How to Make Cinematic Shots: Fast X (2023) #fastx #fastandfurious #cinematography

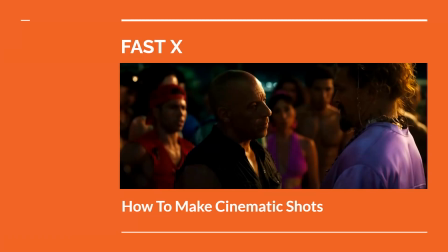0s
In the 2023 film Fast X, directed by Louis Leterrier, the characters of the Fast and Furious franchise continue their epic adventures led by the stoic Dominic Toretto, played by Vin Diesel. In this video, we'll explore how the filmmakers create cinematic shots incorporating various visual elements,
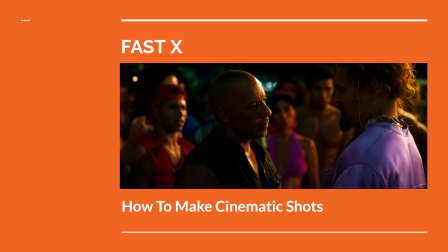16s
including camera placement, composition, movement, and lighting. Per usual, there will be spoilers to the story of Fast X, so I recommend checking it out before proceeding further.
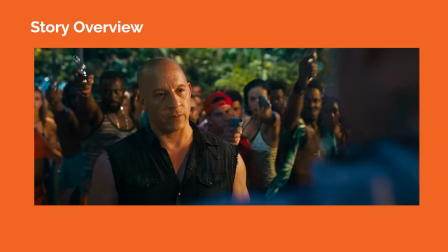25s
As a general story overview, Fast X takes the audience back to events that happened in the fifth film and seeing how the consequences of that film play out in present day. A new villain, Dante Reyes, played by Jason Momoa, is introduced into the series, and his extensive plans for revenge against Dom and his surrogate family,
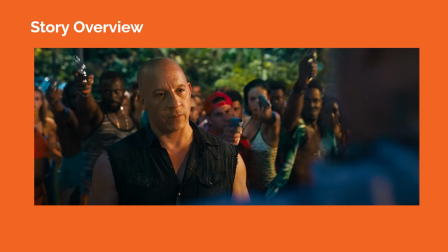42s
spanning vast locations around the world, involving complicated plots of entrapment and specific targeting. Dom and his gang are forced to battle with their wits and physicality to escape many of Dante's traps, while figuring out how to reach the end game.
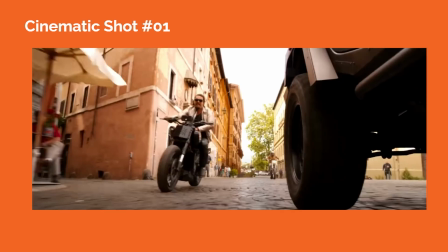56s
In cinematic shot number 1, we see Dante on a motorcycle approaching one of the agency's vehicles, which is on screen right. The camera is low to the ground, moving with the vehicles and using a wide-angle lens to get a full view of the action and the environment.
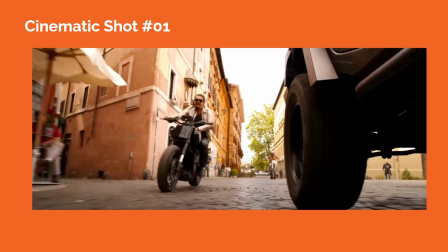69s
The agency vehicle acts as a foreground element, while the ground plane appears at the bottom of the frame, probably taking up less than 25% of the total frame area.
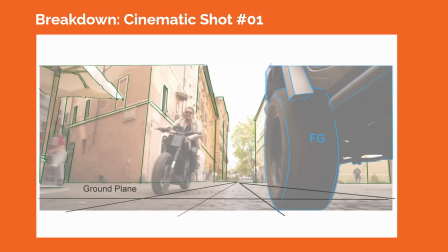78s
There's a slight 3-point perspective grid within the frame informed by the perspective cues on the buildings, plus motion blur appears on the edges of the camera frame, with the fast-paced action happening within the shot.
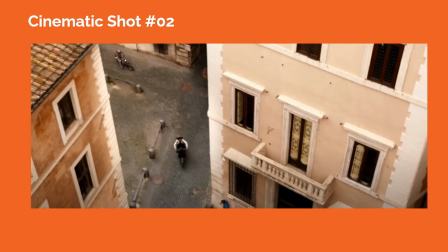89s
In cinematic shot number 2, the camera is placed high above the ground, pointed downward in a down shot, showing Letty chasing after Dante, each on their own motorcycle. The strong perspective lines formed by the buildings help to create a 3-point perspective within the grid, and we can clearly see the ground plane of the street below.
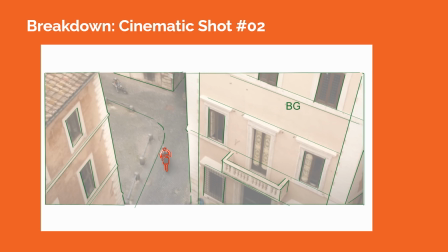105s
This kind of shot helps us to reorient ourselves and get a sense of the space being covered during an action scene. From this shot, the filmmakers might cut into tighter shots closer to the ground on the action.
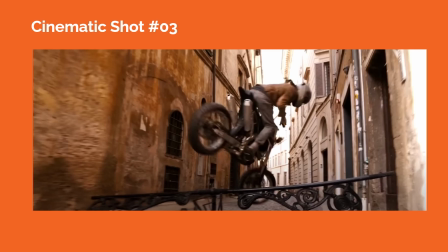115s
In cinematic shot number 3, Letty uses her motorcycle to swivel over a gate that appears in the foreground. On either side of her, we see buildings that convey the tight space along the street.
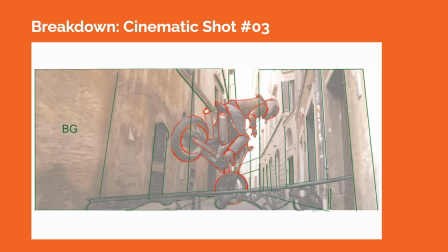124s
The perspective lines of the buildings help to create a slight 3-point perspective grid. The camera actually moves with Letty as she heads towards the camera, creating a dynamic feel to the shot.
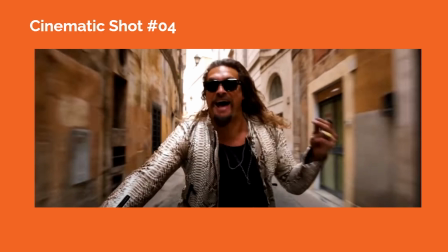134s
In cinematic shot number 4, we see an exuberant Dante in the middle of the shot with extensive motion blur at the edges of the camera frame. Dante is riding his motorcycle, moving quickly along the street in between a row of buildings on either side of the shot. The perspective lines of the windows helps us to determine the location of the horizon line.
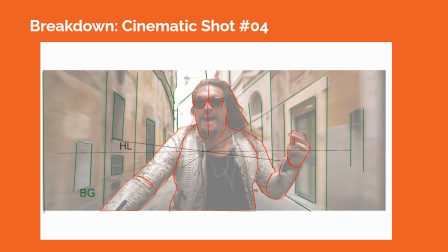151s
The camera lens is likely a little wider, allowing us to see Dante in this spatial environment and adding the motion blur to the shot.
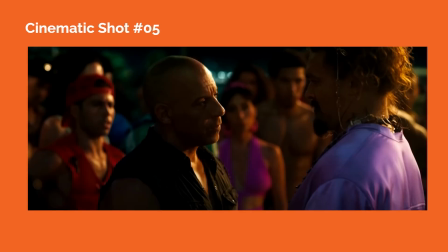158s
In cinematic shot number 5, we see Dom and Dante facing off during a street racing event in Rio. Both characters are generally in profile view, although we see a little more of a 3/4 position on Dom, in that we see both of his eyes in the frame. Meanwhile, we only see one of Dante's eyes in this profile view. Space is flattened in the shot as we don't see as many strong perspective lines.
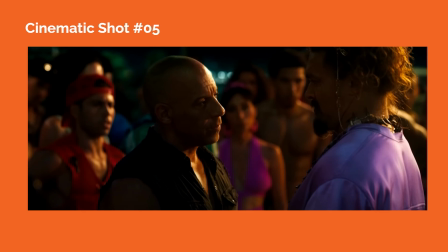178s
Instead, the filmmakers use the crowd of street racers and onlookers in the background, slightly out of focus as textures in the shot to create spatial depth.
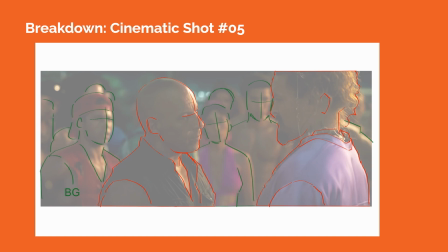186s
An off-screen light source lights the back of Dante's head and adds some edge light on Dom, creating a more foreboding feel to their confrontation, as both Dom and Dante's faces are mostly in shadow.
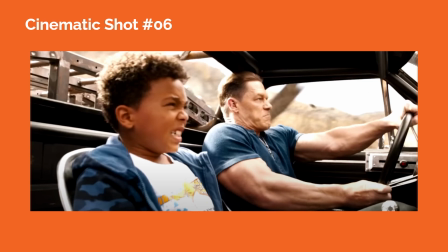196s
In cinematic shot number 6, we see Jacob Toretto and Dom's son, Lil B, inside a customized, rugged car fleeing from Dante's henchmen. The camera is placed inside the car using a wider angle lens so that we can see the expansive space around Jacob and Lil B. Both Jacob and Lil B's heads are framed by parts of the windows inside the car,
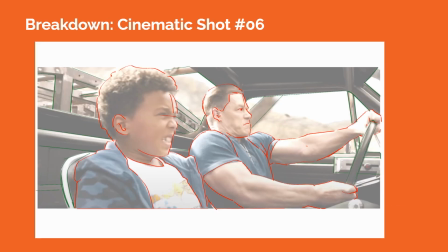213s
creating frame-within-a-frame elements, organizing them in the visual space. The background terrain outside the car appears slightly out of focus, helping to enhance spatial depth.
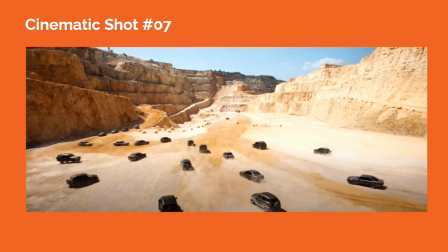222s
In cinematic shot number 7, we see a wide shot, helping us to see the environmental context and spatial orientation of the cars in this car chase scene. The ground plane is visible along with the background terrain, which tells us these characters are far away from a populated, civilized setting.
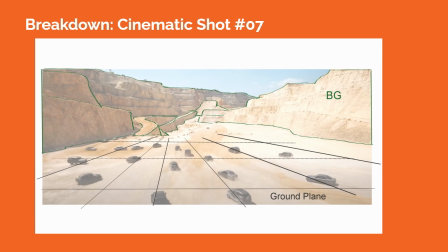235s
The number of Dante's henchmen is also conveyed by the army of cars chasing after Jacob and Lil B. The camera is likely using a wide-angle lens, taking advantage of the bright outdoor light that keeps all the visual details clear and pristine.